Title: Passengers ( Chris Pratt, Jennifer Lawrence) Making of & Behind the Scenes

I took a chance and pitched to Morten the notion of an Art Deco style bar, sort of typical New York Art Deco style bar.
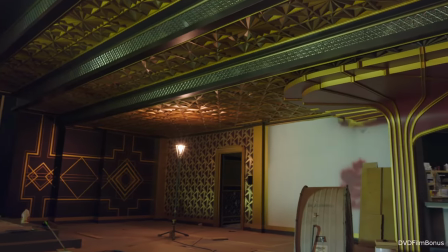31:49 But obviously, it's 500 years in the future,
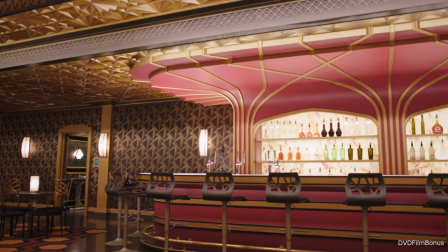31:52 so actually it's people's idea of what an Art Deco bar would have been, you know, in the 30s. And so you get this slightly heightened reality to everything.
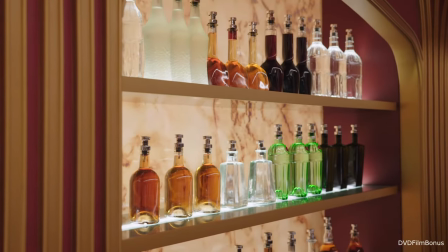32:05 The textures and colors of the bar, the golds, the reds, the richness of it was very impressive.
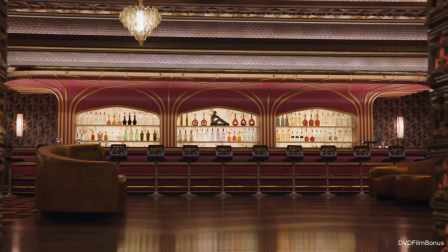32:15 It really doesn't fit with the ship at all, and yet it does. You get this wonderful transition from the Grand Concourse into a bar that feels as though you're stepping back in time. The whole kind of Art Deco look of the place, I think, is very evocative of The Shining. When you watch the film, although the bar is very different to The Shining, there are elements of it, and interestingly enough,
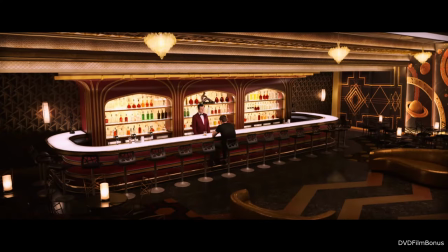32:40 elements in how Morten has filmed the various scenes that are definitely a tip of the hat to Kubrick.
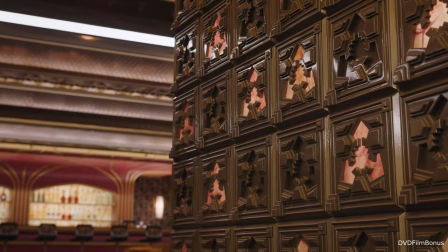32:49 Literally everything in here is custom. Everything here is very specifically tuned to this set. It probably is the set that has taken the longest to put together because of the huge amount of intricate detail that you see around you.
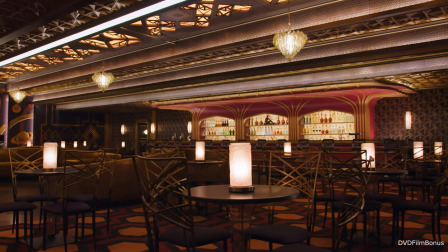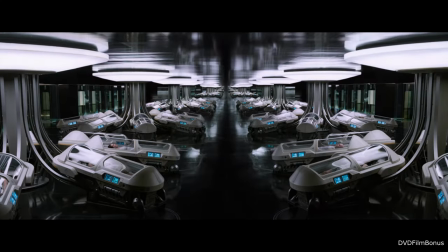The hibernation area where the 5,000 passengers are sleeping.
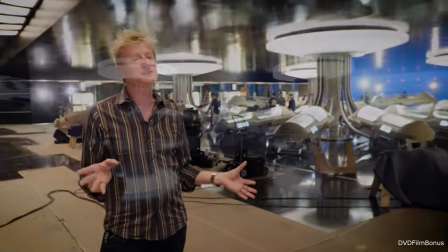33:21 It's an enormous set. This set's about 120 feet wide by about 190 feet long.
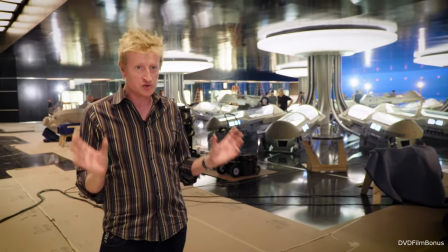33:28 It's enormous. I was free to think about how the hibernation bay could differ from the regular idea,
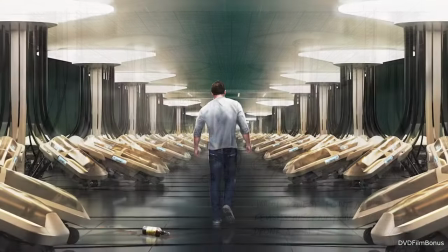33:38 which is rows and rows and rows of people sleeping in liquid or all the various ideas. And the go-to places for me mentally when I'm processing any design are going to be classic architecture and nature. The pod tree was the idea of collectively keeping 8 to 10 individuals on a sort of a singular umbilical cord.
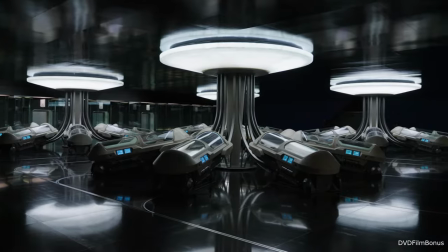34:06 We're standing in front of one of the typical pods.
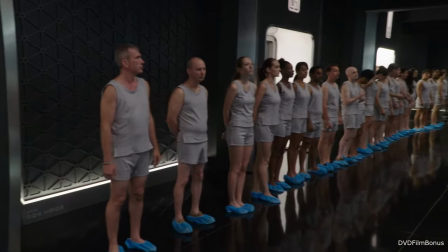34:08 The whole set has 32 pods, which means we're going to have 32 people dressed in their hibernation gear,
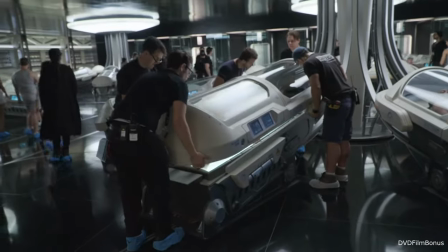34:16 lying in these pods so that we can really simulate the scope of this ship.
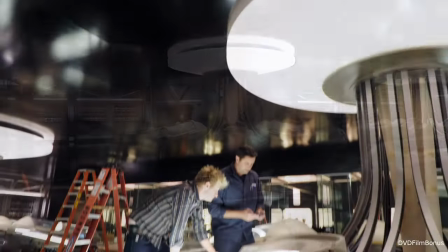34:22 The pod tree also led to a number of other forward-thinking ideas. How do you maintain the idea that you're receiving, for example, vitamin D from the sun?
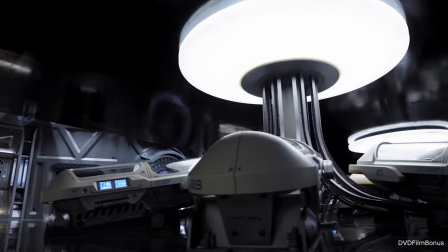34:33 So the central feature of the pod trees were these enormous halo lights. And the idea was that the light would simulate day and night. When we started placing all of these trees in a very large, open, shiny black room,
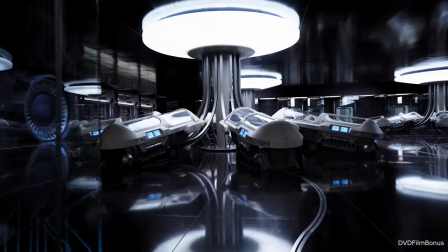34:50 it became extremely confusing, and you essentially created a maze without having to put up any walls. And so it was important for me to help in providing the environment that would do that, that would confuse the audience, make them slightly unsettled.
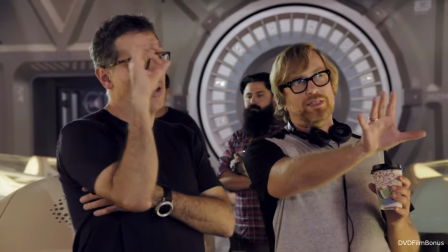35:14 The thing that I loved about Morten's approach to the design in particular was his boldness. He's challenging me to come up with something completely different and off the charts in terms of our expectations of a science fiction film.
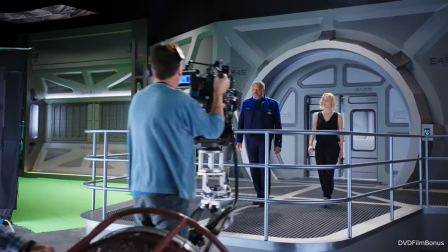35:32 The production design was out of this world. You basically dropped into the best situation that you can be dropped into as an actor.
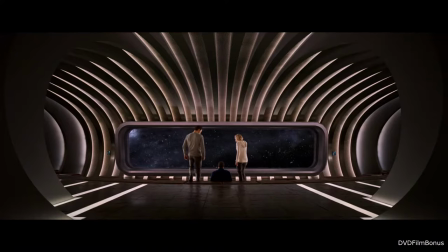35:41 It looks fantastic.